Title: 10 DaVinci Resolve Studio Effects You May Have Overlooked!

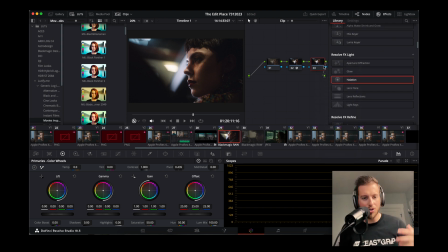243s
So for those one click button pushers to add a little bit of style, I really like Resolve FX Light. And actually right below that you have FX Refine. For example, if you do face refinement here, I can go in, I can hit analyze.
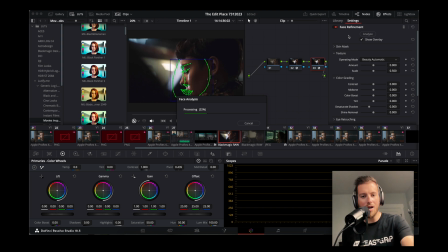259s
And I really like this because you can see in real time it actually analyzing a face and tracking every part of the face structure, even though this is pretty complex because it's from the side, not even in the front. And automatically it's grabbed the eyes, the jaw, the lips, and everything.
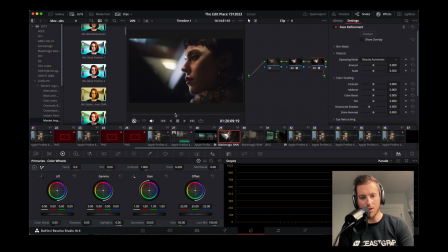277s
And so if I turn off the overlay here and go back to, say, this section where we can see more of her, and we can see I can just brighten up, maybe sharpen it, eye light, takes a little bags away.
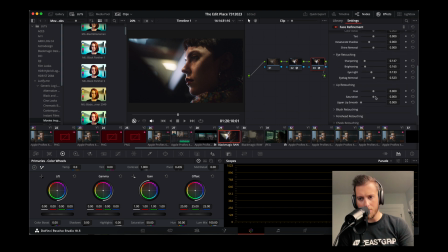293s
I can go into the lips and maybe I want to make those more saturated, even more red. And obviously you can go pretty unrealistic with it. But yeah, so beauty, you can go pretty crazy with it. But if I turn this on and off, you can see it's just nice little enhancements if that's the style you're going for.
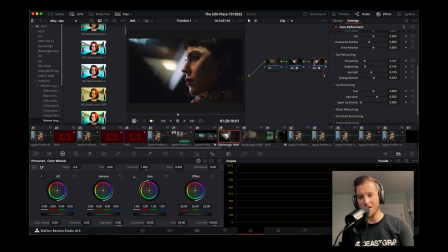311s
So FX Beauty, pretty sweet. Under the same section, you have the fancy new relight section, right? And this is like the big new thing that you can relight and do all that stuff. And if you guys want to see a whole dedicated video on this feature, let me know in the comments below.
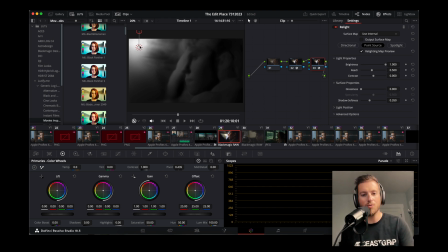329s
It's not perfect. It can definitely look pretty fake if you don't use it right. So it's kind of hard to show off in the matter of seconds here. But if you guys want to see that, leave a like, leave a comment, and I'll make a dedicated relight video.
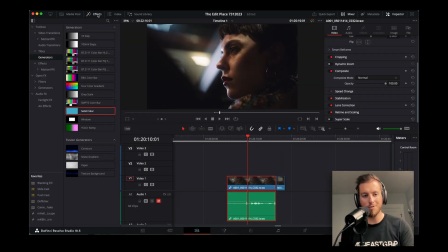343s
Again, most of these effects you can find both on the color page as well as the edit page. Similar to kind of a vignette style, one thing that I do like is a tilt shift blur. This is just adds a little bit of style, especially if it's something that you know,
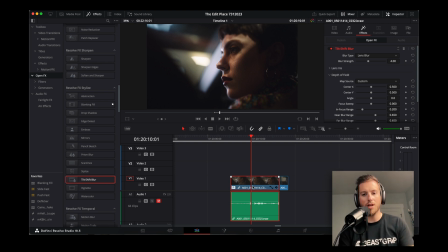359s
maybe everything is too in focus for your liking and you want to create a little bit more tunnel vision. Don't go like crazy with it. But you can adjust the blur strength. Obviously, we want to adjust this to where, you know, her eyes. Probably I'm going to like angle this.
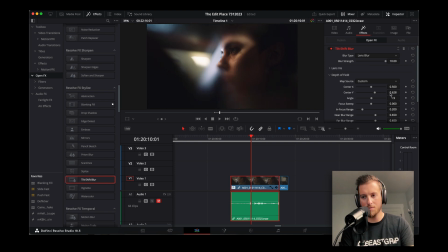378s
A lot of times what I'll do is I'll put the blur like crazy so I can actually see where my line is. And then once you have your selection, kind of dial it back. But again, if you just want to say draw focus to like her eyes and make the hair less in focus in the earring and shirt and stuff, it adds a little bit of pop.
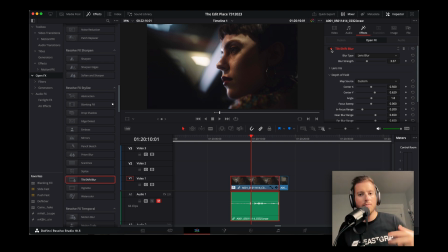396s
These are the things that you do gently, but overall they can enhance the image, which I really like.
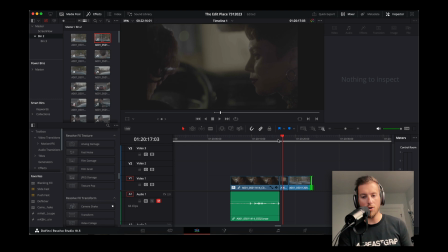402s
Next up we have camera shake. So for most of the shoot, I was handheld. This is all very natural like camera shake.
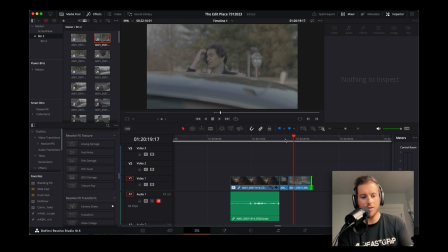408s
But then we had a scene where I shot it on sticks, but let's say I wanted to make them match a little bit more. We can go over here to camera shake, drag this on top, open up our effects here. And of course, by default, it doesn't look crazy, but that's definitely way too shaky.
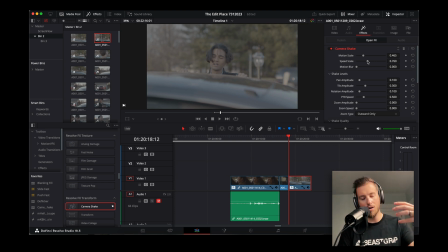424s
And so you can simply just dial things back. I really love how most of Resolve's effects, you have some pretty crazy advanced dialing in tools that you can. But normally at the top, you have some very simple ones that if you don't want to mess with things too much,
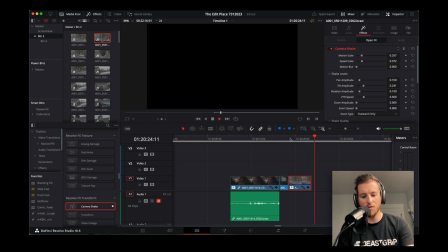442s
even something like this, like camera's moving a bit, but it doesn't stand out ever so slightly,
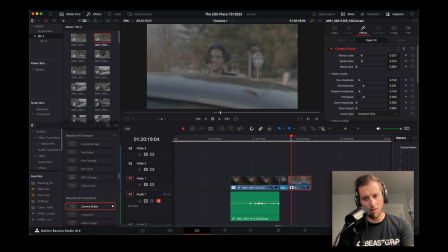448s
right? It's a little too repetitive. So I probably would dial it a little bit more. Here we go, like randomness. Yeah, I would tweak the randomness things because it feels a little too like in the same pattern of motion.
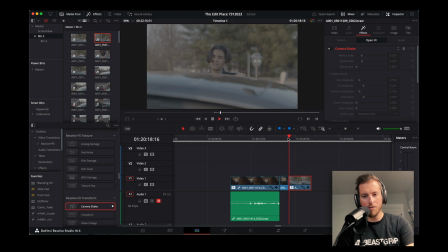467s
But it definitely adds a little something compared to if I turn it off. Just totally static, totally boring.
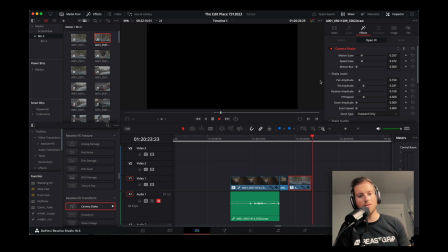474s
Turn on. Just got a little something. I'd probably zoom it in and cut it in a bit
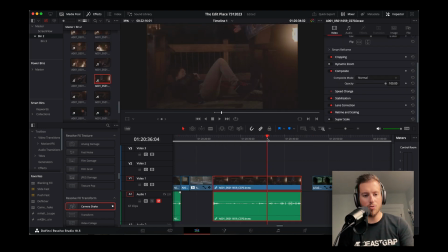480s
tighter. But yeah, camera shake is sweet. All right, let's bring in another shot here. And this one, similar to kind of the tilt shift, I'm going to use the lens blur again.